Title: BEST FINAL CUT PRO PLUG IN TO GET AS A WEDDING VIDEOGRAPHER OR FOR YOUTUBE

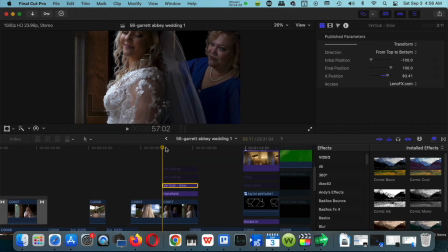4:03 So I turned on my vertical slow because I already had it set up for you just so you can see, you know, how it works here. So I chose from, it says top to bottom. It's kind of confusing. The English on it is kind of confusing. I don't know if it's Russians or Asians who are making these, but it's confusing.
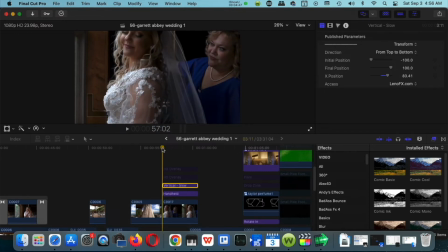4:22 It says top to bottom but when you look at here look it's going from bottom to up so everything's opposite so you can choose bottom to top but um it's not it's opposite of the way it moves but does it do the job look at how it looks now so it went from
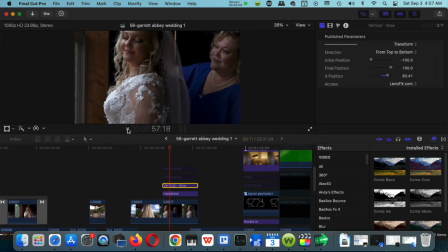4:41 just me holding it nice and steady to it going from bottom to top and now it gives it a little bit more dynamic look to it now it makes it look uh better you know and then of course if you add some glowing effects to it now you got some a little bit of sunlight coming through the window fake sunlight coming through so as you can see
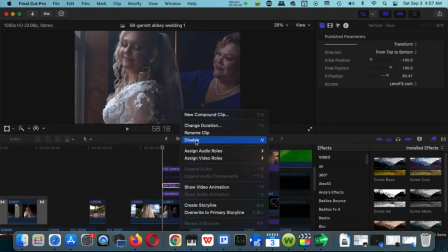5:01 here and then let's look at it again here i disabled the vertical from
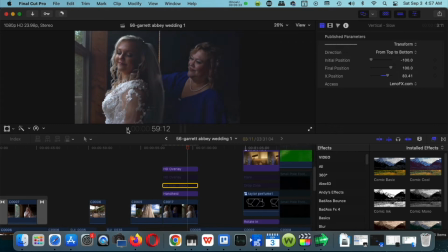5:06 leno effects and look here it's just a nice steady shot you know but if i turn it back on goes from bottom to top look at that nice and clean right there okay
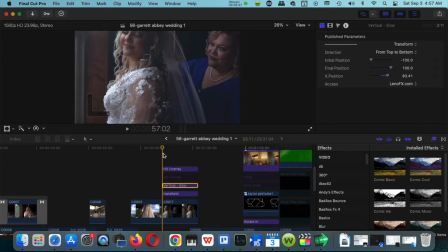5:22 so let's look at another example all right so here's another wedding that i
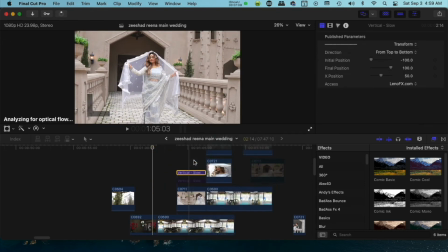5:26 shot here and let's disable this so you can see exactly how this moves
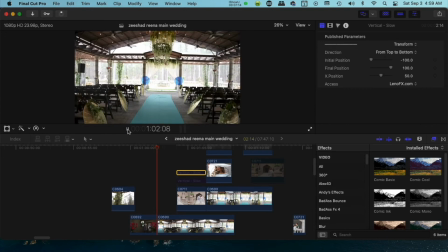5:31 with just the original shot so as you can see here look at
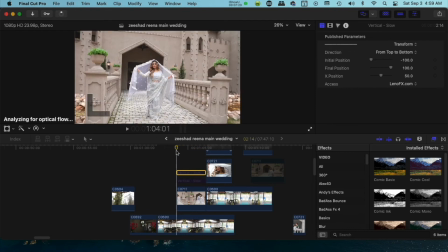5:36 that so i just pushed in just a little bit on her shot right here so as you can see here i just pushed in the gimbal you know I just did a push in on the gimbal but if I wanted to now I use Leno FX and I use that vertical thing again
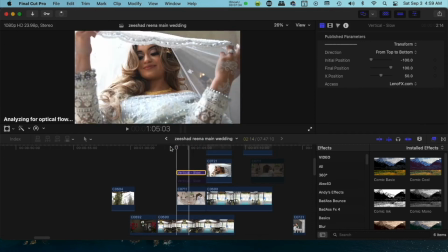5:51 and watch what it does now so now it pushes
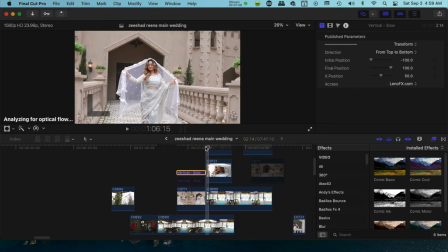5:56 in and it pushes up so now it gives it a really cool effect you see that nice and up yeah so it pushes in and up so the
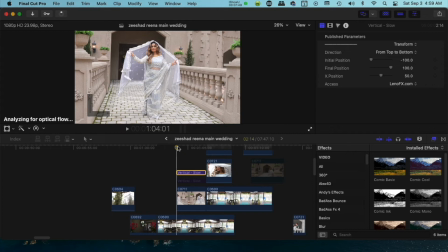6:06 original shot was it only pushed in and then now I put Leno effects on there with the vertical and then it goes from bottom to up so that gives it a little bit more dynamic feel to it okay so so let's
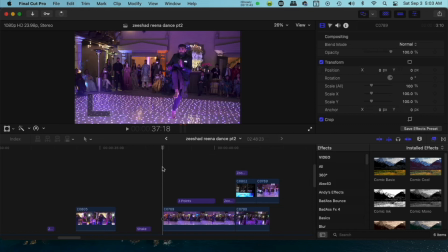6:22 look at this next example here this is a 3.1 right here you can see here so it's gonna like you know you choose wherever direction you wanted to go to it can zoom in as you can zoom out they could you know go to the left go to the right is up to you but as you can see here it so this is
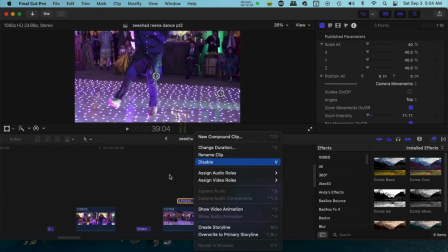6:41 if I turn this off this is how it looks right here okay right
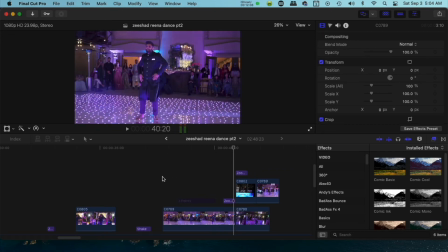6:47 there let's watch it again all right so now if I turn on the three points all right now do you a little bit more dynamic feel to it
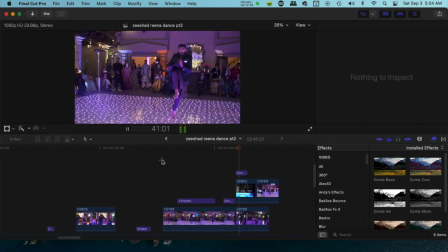7:03 All right, push in, push down, then back out. You see it again? Put in, down, then back out. So, you know, I just showed you a few examples of what you can do with these camera movements, but I'm very sure that most likely you're sitting at your desk or sitting in your room,
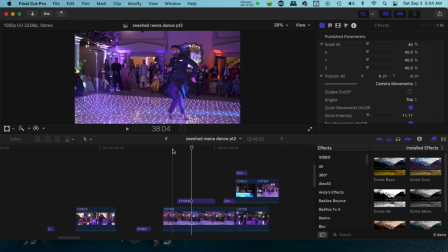7:19 and sometimes, you know, you want that push in or a zoom out or whatever like that, and this is where you get it from, is these camera movements plug-in. So this is the best way to do it. so let's um so let's do
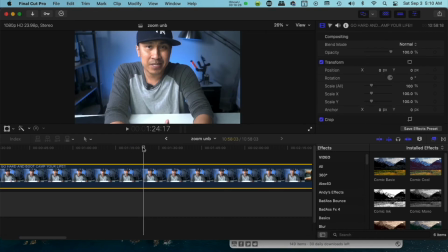7:32 another example so let's go through this example of uh zooming in so let's say you're doing this talking head type of thing right here so let's find a good spot where it needs some zoom in right all right
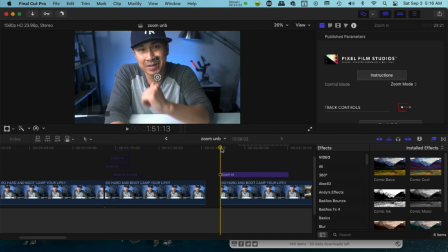7:46 so let's say you want to use the zoom in effect so uh i prefer the pixel film studios one uh this
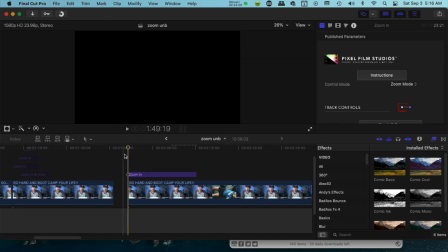7:53 one works so much better so let's say you're doing one of those talking heads where you're at your desk or you're in your room or whatever like that.
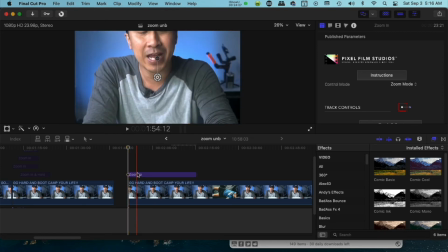8:01 So let's look at how this works here. So I put in the zoom in effect right here on top from Pixel Films.
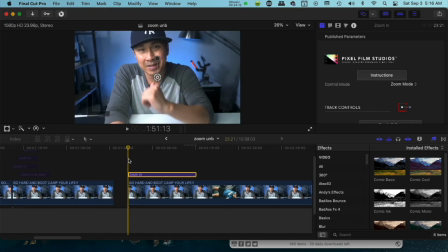8:07 So let's look at it here. So look at that.